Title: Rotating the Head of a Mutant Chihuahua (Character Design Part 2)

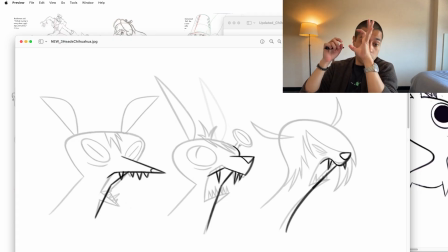4:18 This eye is super open, is popping out of the head.
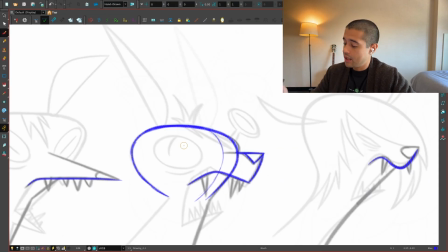4:21 So that's the idea of like why this character have the eye like that, because that was the main idea for that.
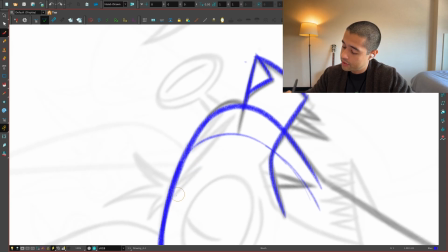4:29 So I have a C. For this, which shape can I give this to this hair?
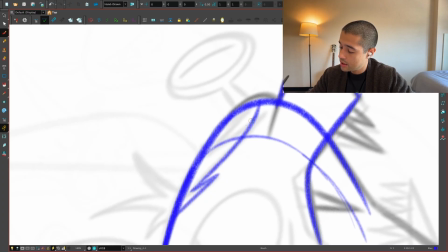4:36 So I have this shape, something like this, a straight and an S, and then I connect and break this shape like this.
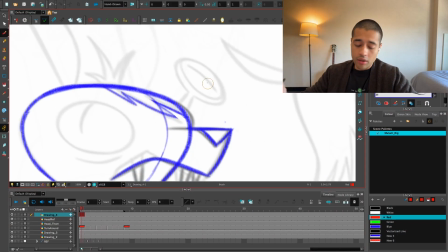4:43 So what I did here is grouping all of these little parts of the hair into a big shape.
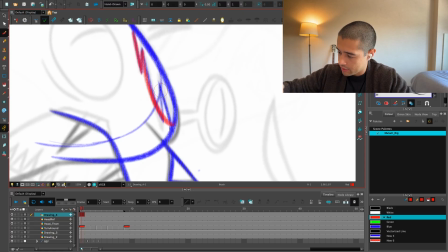4:50 So I grab here a straight line, but here I did an S, something like this, and then I break this S from the inside to create these other parts of the hair.
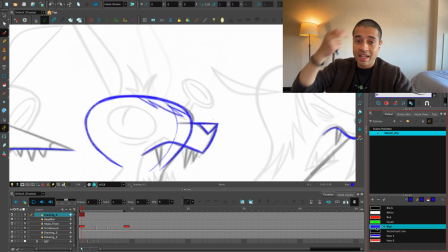4:58 So I can, when I'm animating, I can track that bigger shape, and as a consequence, as animating that bigger shape, I can come up with the placement of those other little parts.
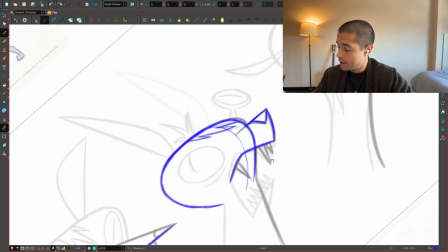5:09 Awesome. So another thing that I was considering for this project is playing with this character like the gorilla's character without pupils,
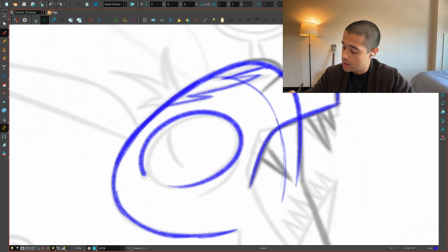5:15 so I can just have the eyes being like empty white, and it looks mad.
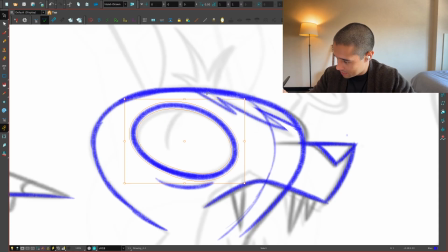5:21 You see, it looks like a monster. So I'm going to play with that idea. What else?
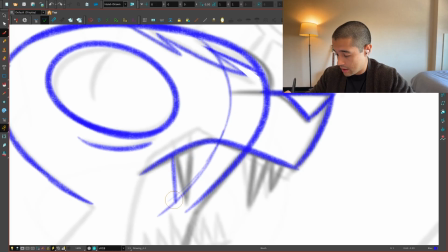5:27 Now the teeth, I have to give this a specific order.
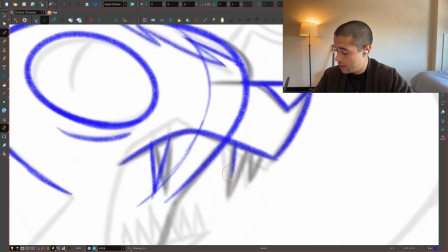5:33 Like here, this will be big, this will be medium, and this could be small.
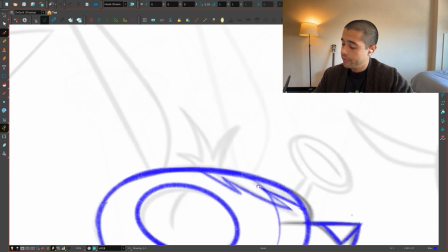5:39 Okay. These hairs could be like this.
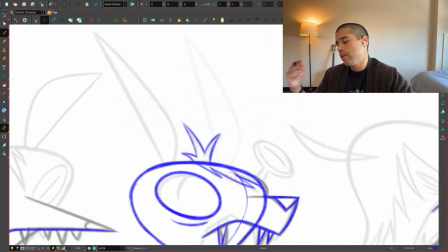5:43 It's okay. It's like a crown. I'm not grouping this into a simple shape, into a shape.
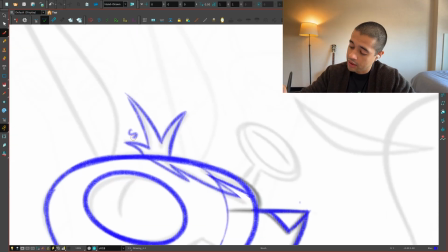5:50 I'm just breaking those like this, having in mind like this is small, this is big, and this is medium.
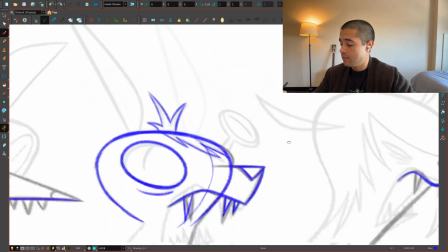5:55 And working with that contrast is something that makes my design more appealing. If I do this, it's like boring.
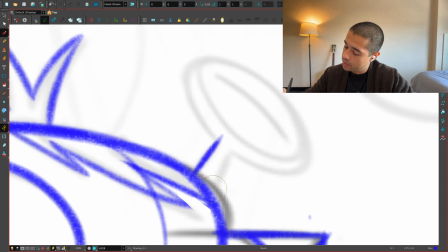6:03 So this part of the eye will taper towards this, towards the top.
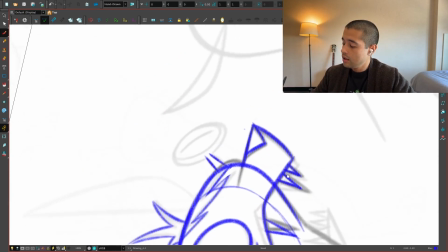6:09 And here we're having a ball.
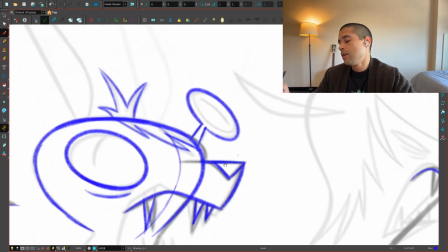6:14 Wondering if I should have a pupil there.
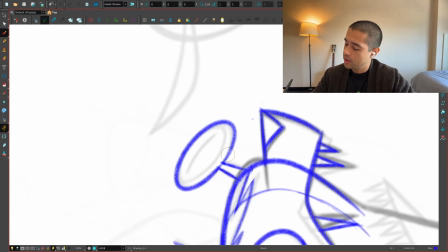6:19 No, if I'm not having here, I'm not having there neither. So I'm going to close this something like this.
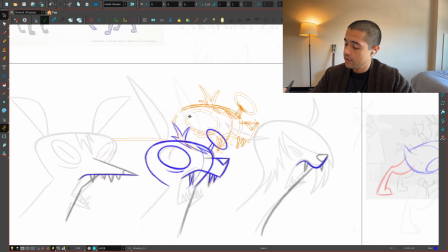6:24 Let me bring this character over here to see how this looks like. Oops, amazing.
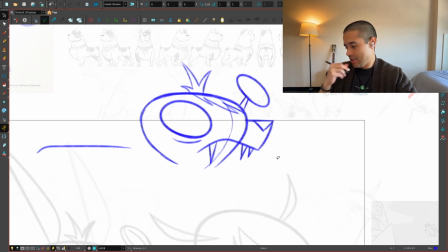6:29 I like it. I like it. I like it. Awesome.
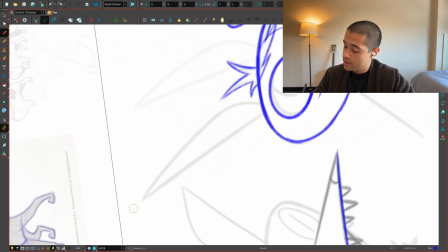6:33 And the rules for the ears is like a straight line here, a C curve here,
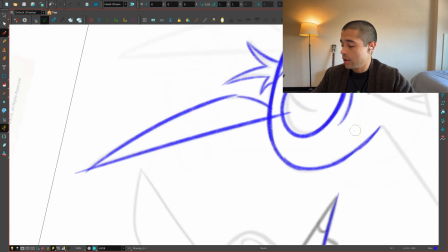6:39 and another C curve here. Or this could be like you can think about you can think about this in two different ways.
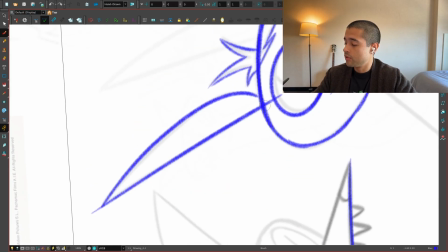6:48 You can think about like two C curve, or like a simple C curve, which the apex of this is here at this point lower.
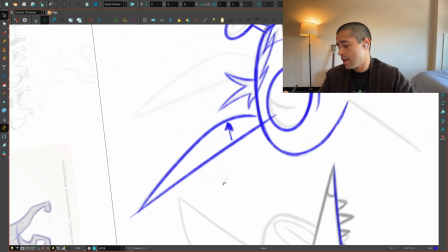6:57 Sometimes when we are designing this rule of CSI and we are putting C curve versus stripe curves, the first thing that we do is put like a C there, all the way in the center. Boring. Boring. So what if I if I take this apex and I put it here?
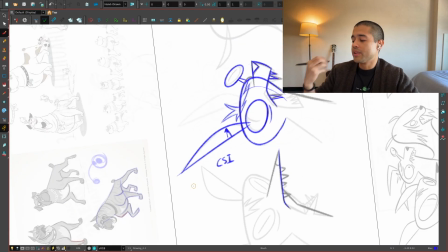7:17 You see, you start making more dynamic shapes. So that's the thing that I do.
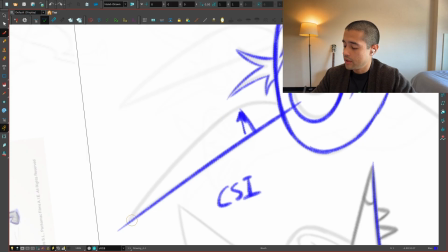7:21 Of course, there are designs that works with having that thing like in the middle, but fuck off. I like that over here. But there you go, something like that.
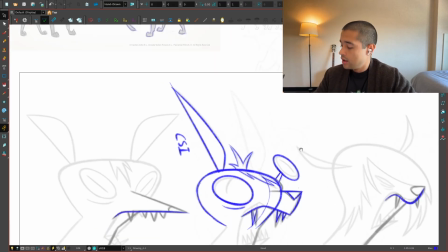7:33 And I create more dynamic shapes. And I take this, erase this, something like here.
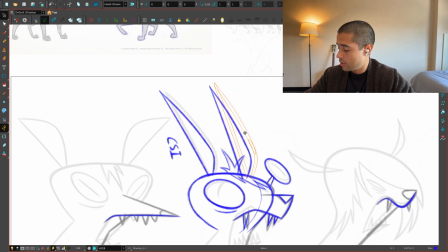7:43 And then I'll move this around here. Black. Awesome.
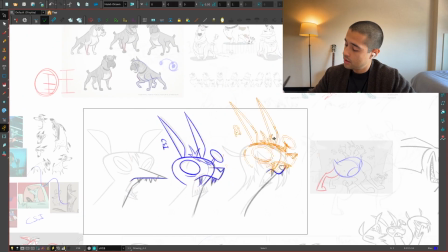7:47 If I take this character around here, let's look at that, dude. Beautiful.
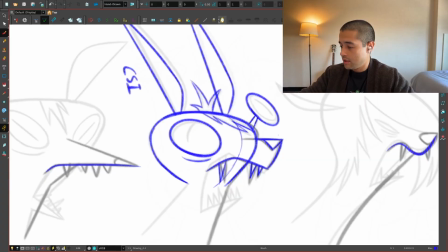7:56 And then yeah, that's it. Now I'm going to rotate this dude. So this is a 3/4.
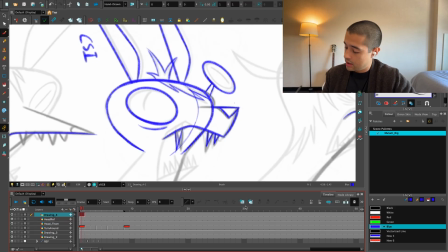8:04 This is a 3/4. I need the front view here, the side view here.
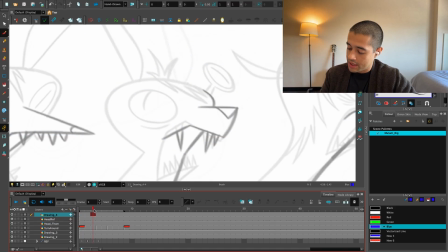8:10 Let's go to the side view. Let's
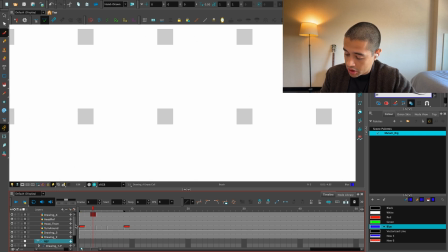8:17 just reveal the color art and this. Come on, there you go.
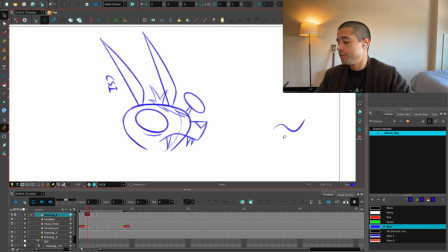8:23 So let's go. Let's rotate this dude.
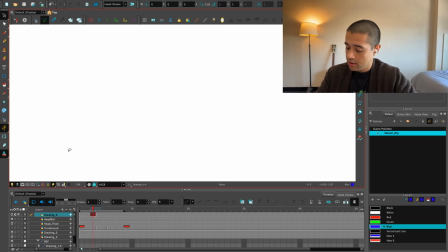8:27 Side view. Onion skin. Come on.
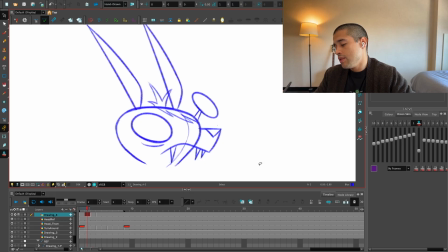8:32 There you go. So for the side view of this dude, it will be the same shape here.
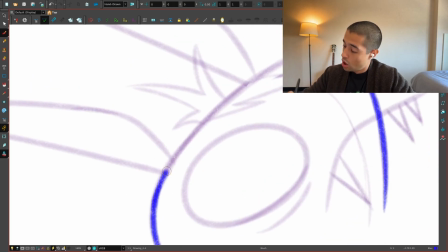8:42 I'm trying to keep this simple, not like, oh, dude, but you have to extend a little bit because the skull goes.
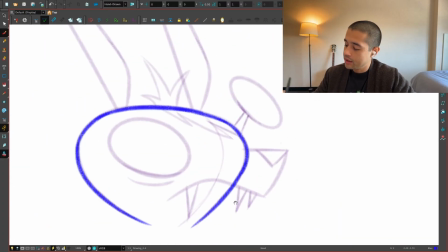8:49 Nah, fuck off. I'll try to keep this super simple.
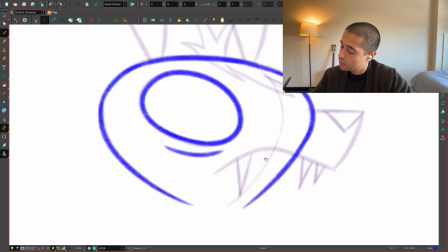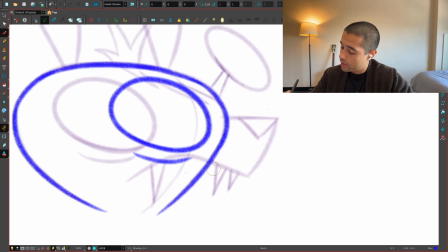9:01 And then this mouth, I can lower the mouth like this,
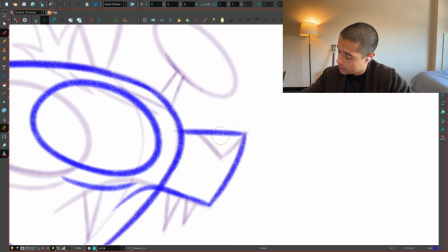9:04 chin in this line, something like this, back, and this lines comes across.
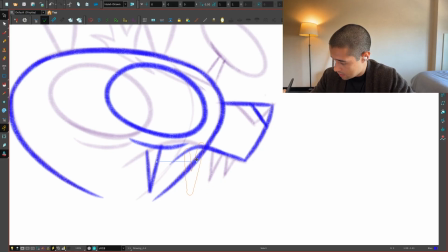9:10 And then this, I'm tracking this dude, so this I can keep the same big, medium, small design around
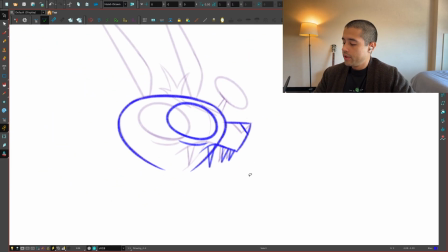9:20 throughout this thing. Boop, there you go. That's the side view.
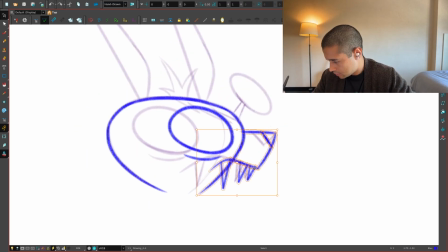9:26 Maybe I can make this a little bit longer. Get out of here. John Miko.
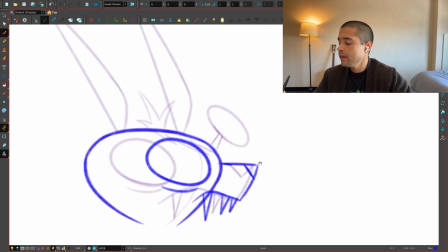9:32 There you go. Change your mind. Okay, so I'll put this here and put this here.
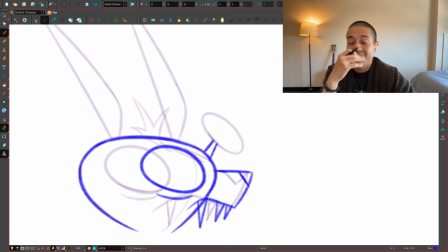9:37 If I say a random word, or if I start singing a random lyrics, it's because I'm listening to a song.
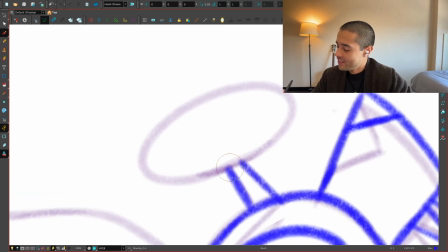9:45 So, poop.
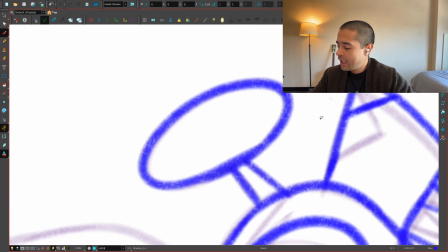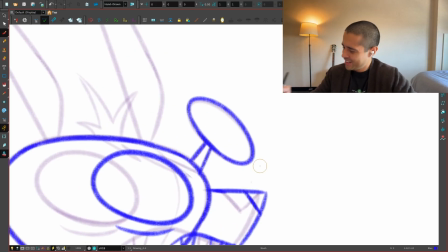9:52 There you go. Just saw that. Amazing. And I'll move this backwards.
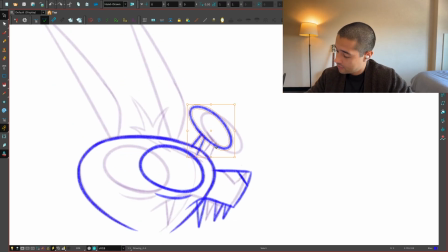10:01 Nah. Somewhere over there. Amazing.
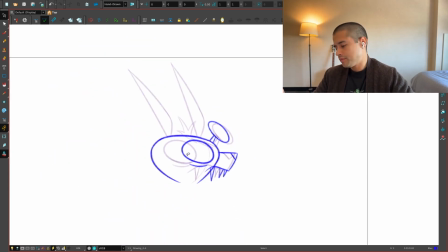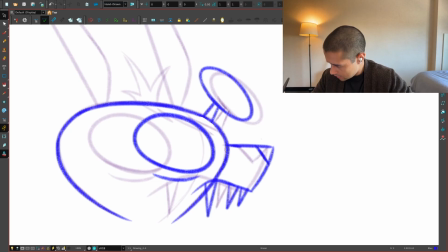10:11 I can get rid of this.
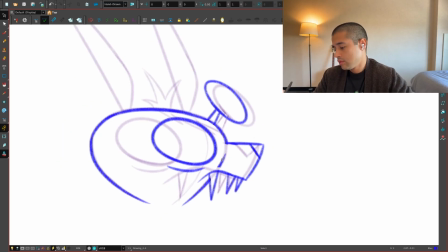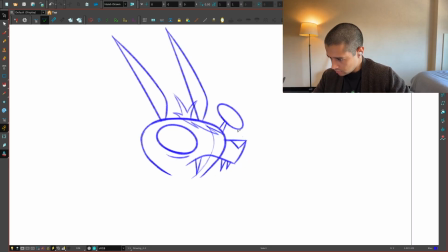10:20 Beautiful. Now, I'll copy this dude, move it.
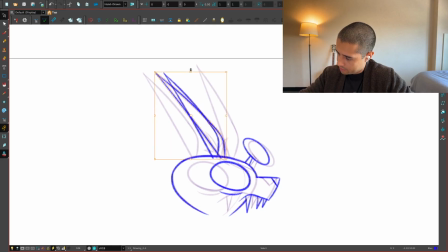10:28 And this will overlap, but I'll do something beautiful and cute here. I'll put one like that. I'll put this one like below that one. Actually looks awful. So I'm going to put it there and then just cut here. And here I can do something with the hair.
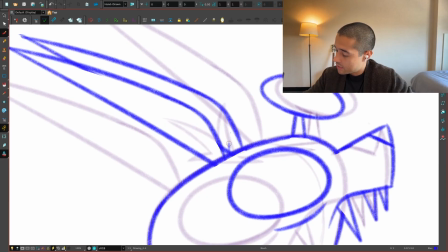10:46 I can just grab this hair, move this to the front. Yes, something like this. And this one also I can move this a little bit to the front.
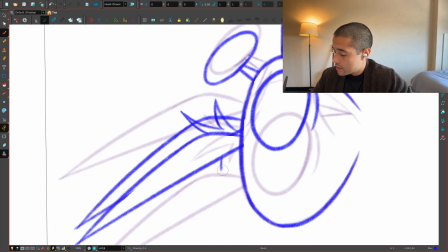11:00 So I can create an interesting silhouette in which I still can show the hair.
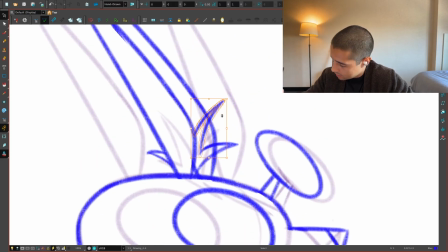11:08 Oopsie! Too big.
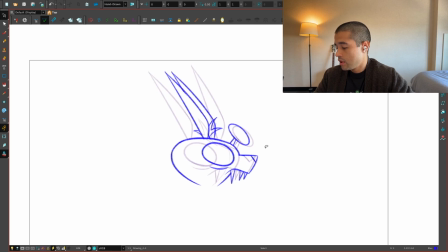11:14 I'm cheating here just to have an appealing pose here. Actually, if that thing is looking back, this should be revealed here, not there.
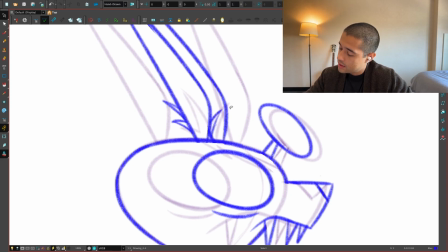11:24 So there are two options here.
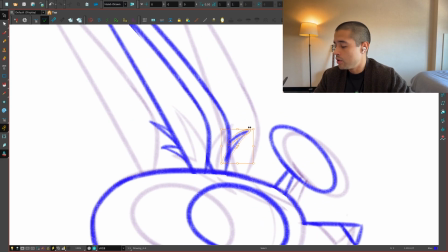11:26 Either revealing this shape out of this shape of the ear or using the negative space of the ear to reveal the shape of the hair.
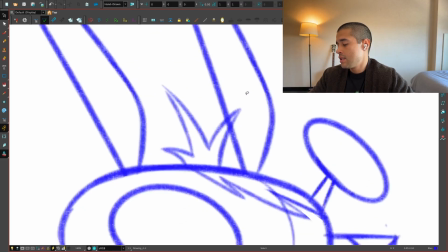11:37 So it's about taking decisions. So decide.
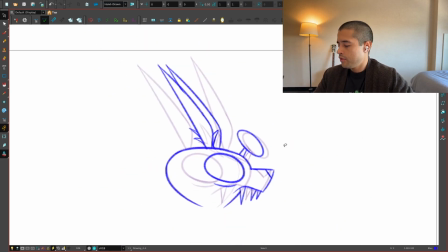11:46 Beautiful.
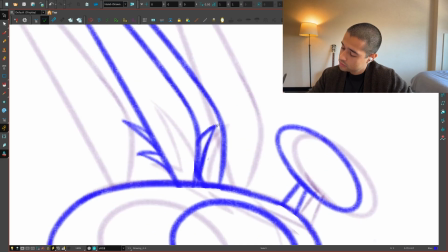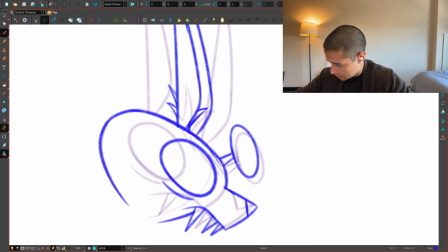11:52 Awesome. And then this hair, just I'll make a line like this. Looks like a Jewish hat.
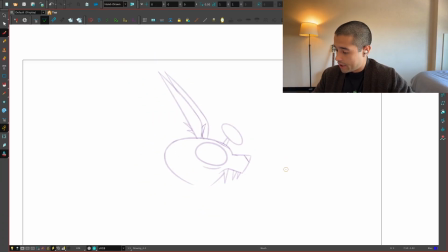12:00 There you go. Back. And then we're coming around.
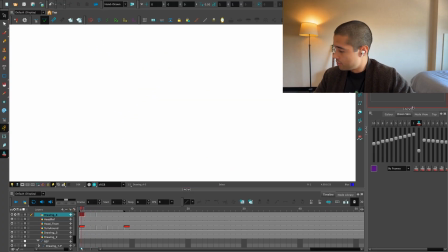12:06 Wait, no, let's do the front. Let's do the front. So for the front view, I'll use the same head shape.
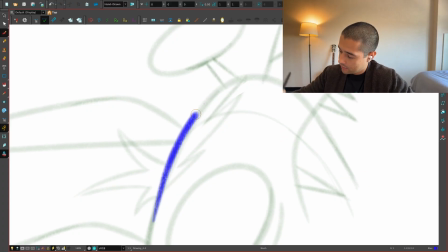12:17 Something like this. I don't like that line. I'll go like this.
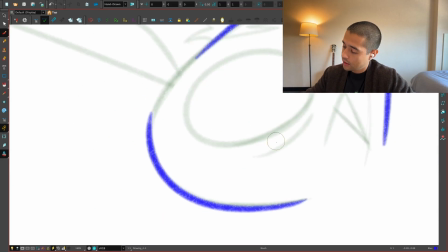12:25 Awesome. I'll go like this. I'll go like this.
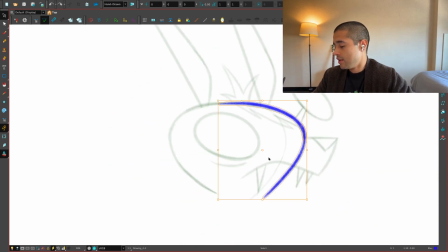12:31 Actually, I can mirror this. I can mirror this. Black.